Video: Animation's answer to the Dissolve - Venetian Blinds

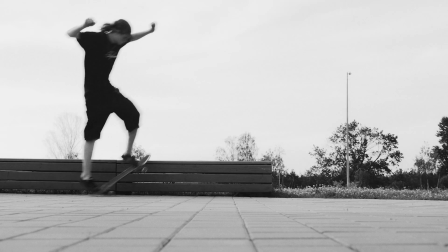(4:04)
Maybe if I use skateboarding footage where the camera is not moving, it'll work better?
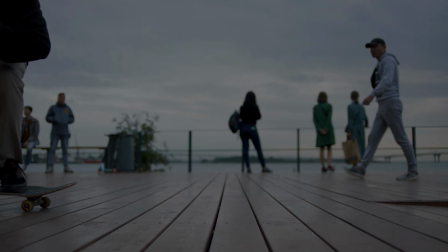(4:10)
Here's my first attempt at that, which is actually pretty boring.
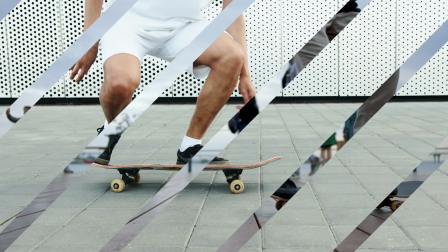I'm gonna tighten that up.
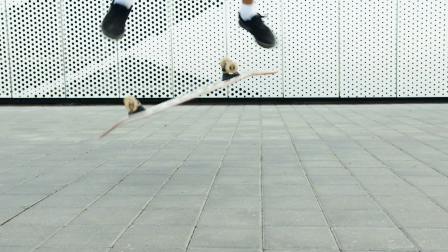(4:27)
Okay, that's better. I quite like this 45-degree transition from this shot to this shot.
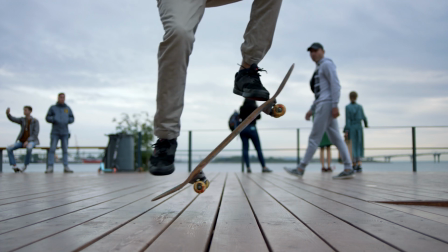(4:32)
It was actually an accident that I stumbled into while experimenting, but I liked it, so I kept it that way.
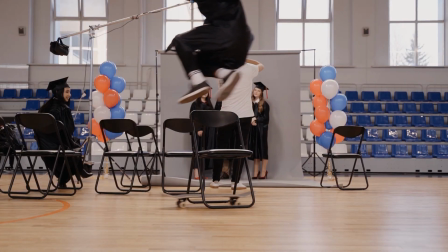(4:38)
I actually think the lack of camera motion in these shots makes them a lot less interesting after all.
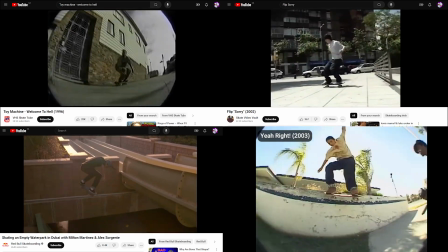(4:44)
Skateboarding is about movement, so it's no wonder that most skateboarding videos are shot with the camera also in motion.
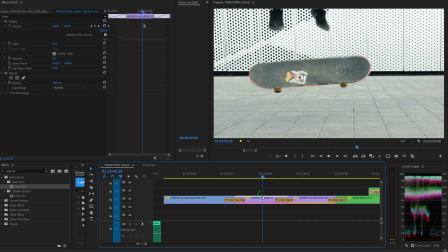(4:51)
So I'm gonna zoom and keyframe all these clips and make the editing even tighter.
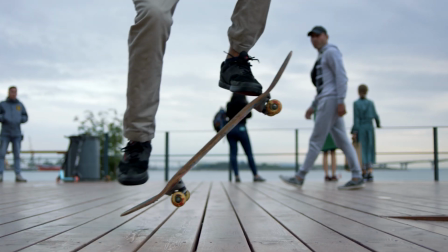(5:00)
Now that's definitely the best so far. Did you notice how I maintained more careful control over where the viewer's eye is looking?
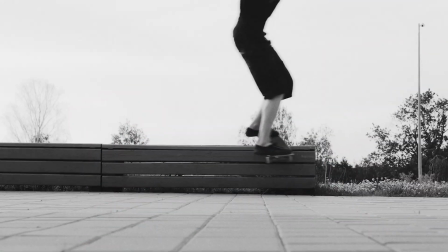(5:08)
And how the motion and direction of the transitions aid with that? I didn't think it was possible, but I made the Venetian blinds work for this.
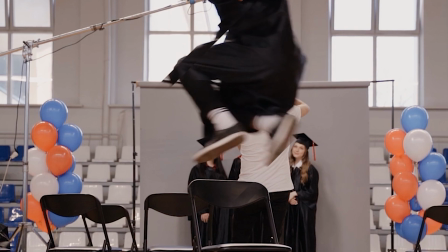(5:16)
You may also have noticed the subtle effect here on the skater just before the final transition.
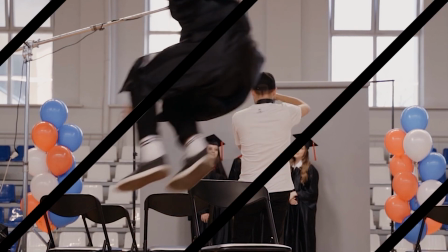(5:21)
That was also an accident that I liked, so I kept it in after some modification.
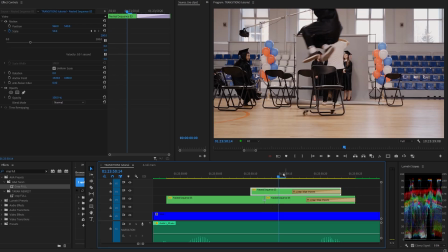(5:25)
It's achieved by duplicating the layer, offsetting it, and adding another transition on top.
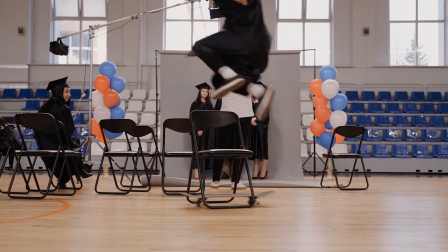(5:30)
There's a lot more I could do to make a skater video more exciting to watch.
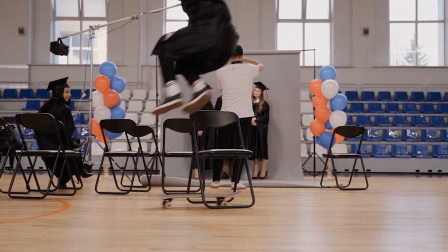(5:36)
I could do more speed ramps, add sound effects and visual effects, get better music, and of course,
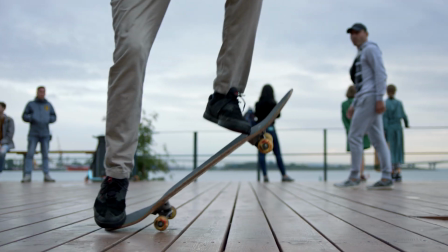(5:42)
not use the Venetian blinds for every single transition, but it was an interesting challenge to find a way to make that work.
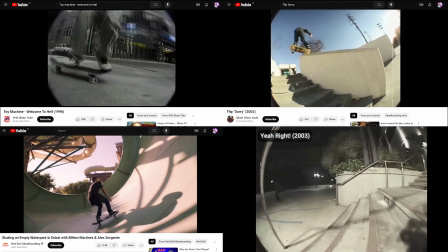(5:49)
Now, I watched several skateboarding videos just to find some wild transitions, and I couldn't.
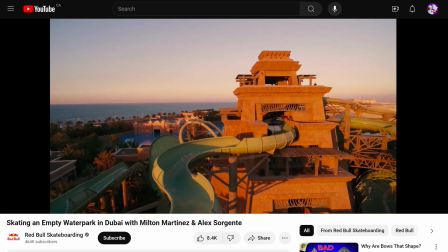(5:55)
This is as close as I got, right here. It's just the intro. All the skateboarding videos I found mostly just used straight cuts between shots.
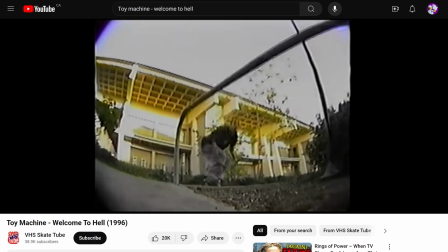(6:04)
Nothing fancy. And that's probably because people are here to see cool skateboarding tricks, not cool editing tricks.
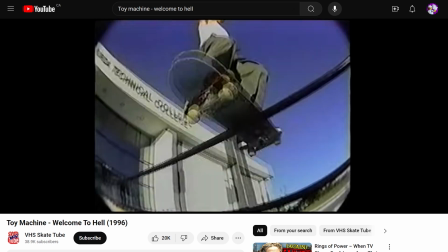(6:12)
Sometimes less is more. My little skate video needed fancier editing, because the skateboarding tricks being done were a lot more simple. Anyway, let's talk about where you can actually find the Venetian blinds transition.
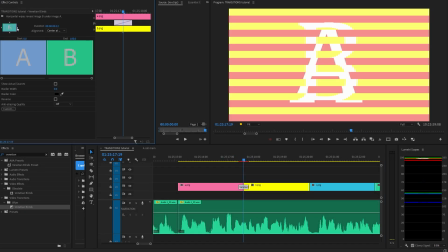(6:27)
As usual, Premiere's stock version of this is not nearly customizable enough,
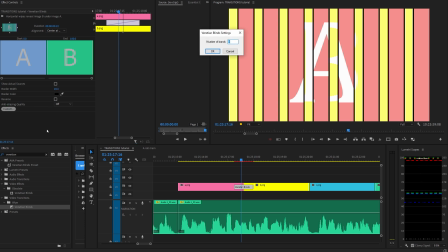(6:32)
although you actually can choose the number of bands with this bizarre text box.
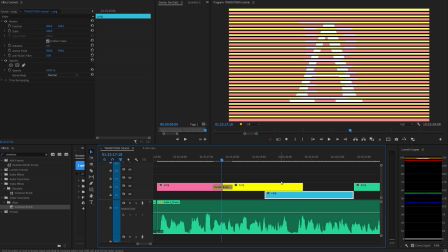(6:37)
Interestingly, I found out while writing this video that Premiere does have a
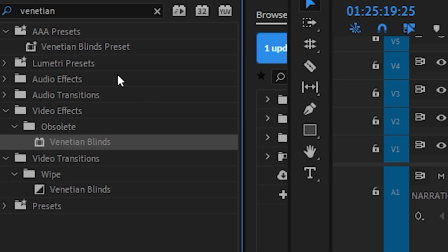(6:42)
better Venetian blinds transition effect hidden in the obsolete folder.
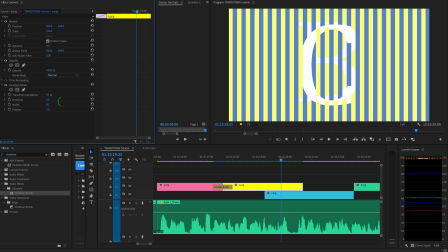(6:47)
And it's far more customizable than the non-obsolete transition. You've got direction, width, and feather options, and the feather is actually good.
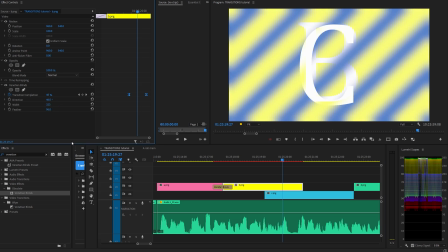(6:57)
It's curved instead of linear. Adobe, this is not obsolete. Your replacement for it is worse, not better.
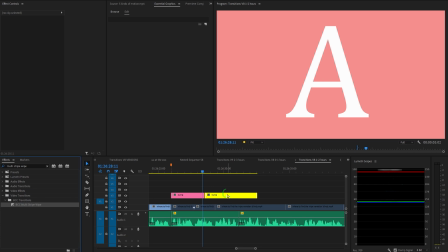(7:04)
Maxon Universe does not have one. Boris FX Continuum kind of has one, the multi-stripe wipe,
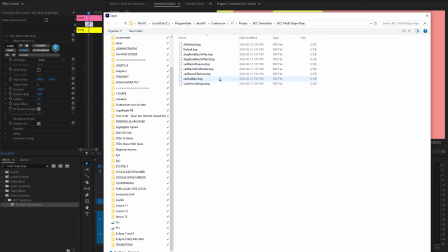(7:12)
but you have to load the correct .bsp to get it to work.
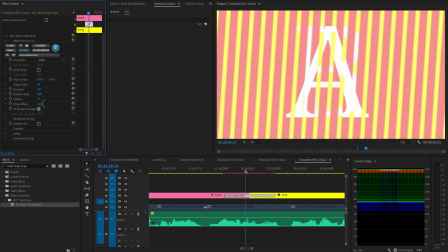(7:17)
And all of these parameters are super weird. It's clearly designed for some other purpose.
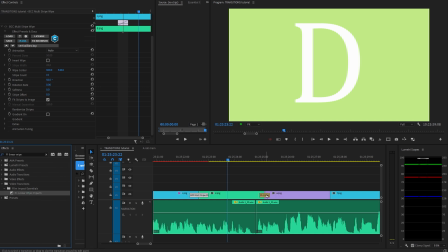(7:23)
Film Impact's Venetian blinds are hiding inside of the linear wipe. All you have to do is increase the number of repeats.
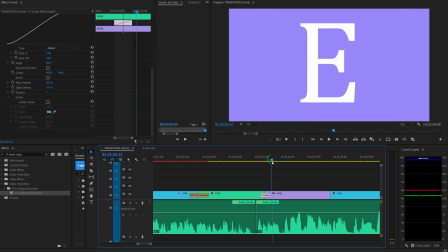(7:30)
As already discussed, this transition has just about all of the excellent customization options you'll ever need.
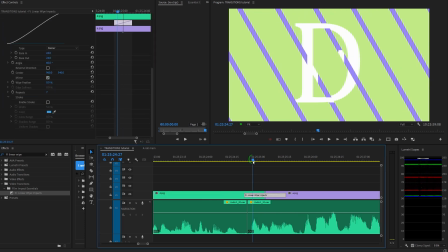(7:37)
Combine repeats with mirror, and the Venetian blinds will grow from the center instead of the edge of each blind.
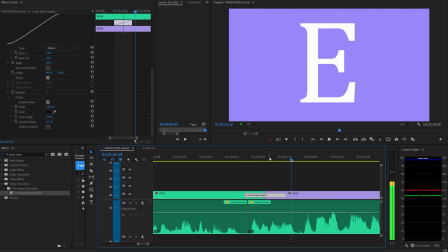(7:43)
And they even have the stroke on both sides. That's great. Also, you've got glow and shadow.
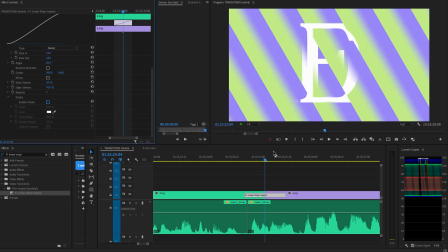(7:49)
Separate from the feather control, there's another control for the softness of the unmoving part of the Venetian blind edge,
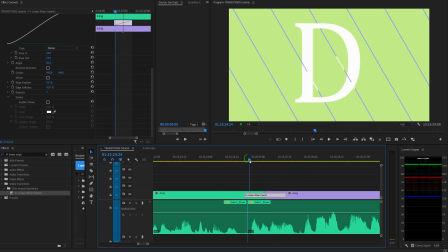(7:56)
but it scales with the transition completion, which I don't actually like. So I'm not sure what this is for. If you don't like that, just use the mirror trick and it'll use the feather parameter on both edges.
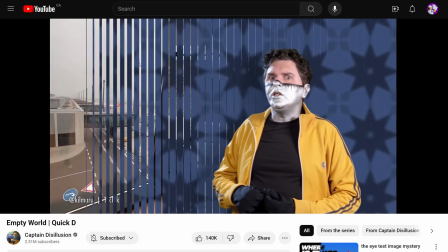(8:07)
The only thing you don't have in here is the wave or cascade that I've seen elsewhere.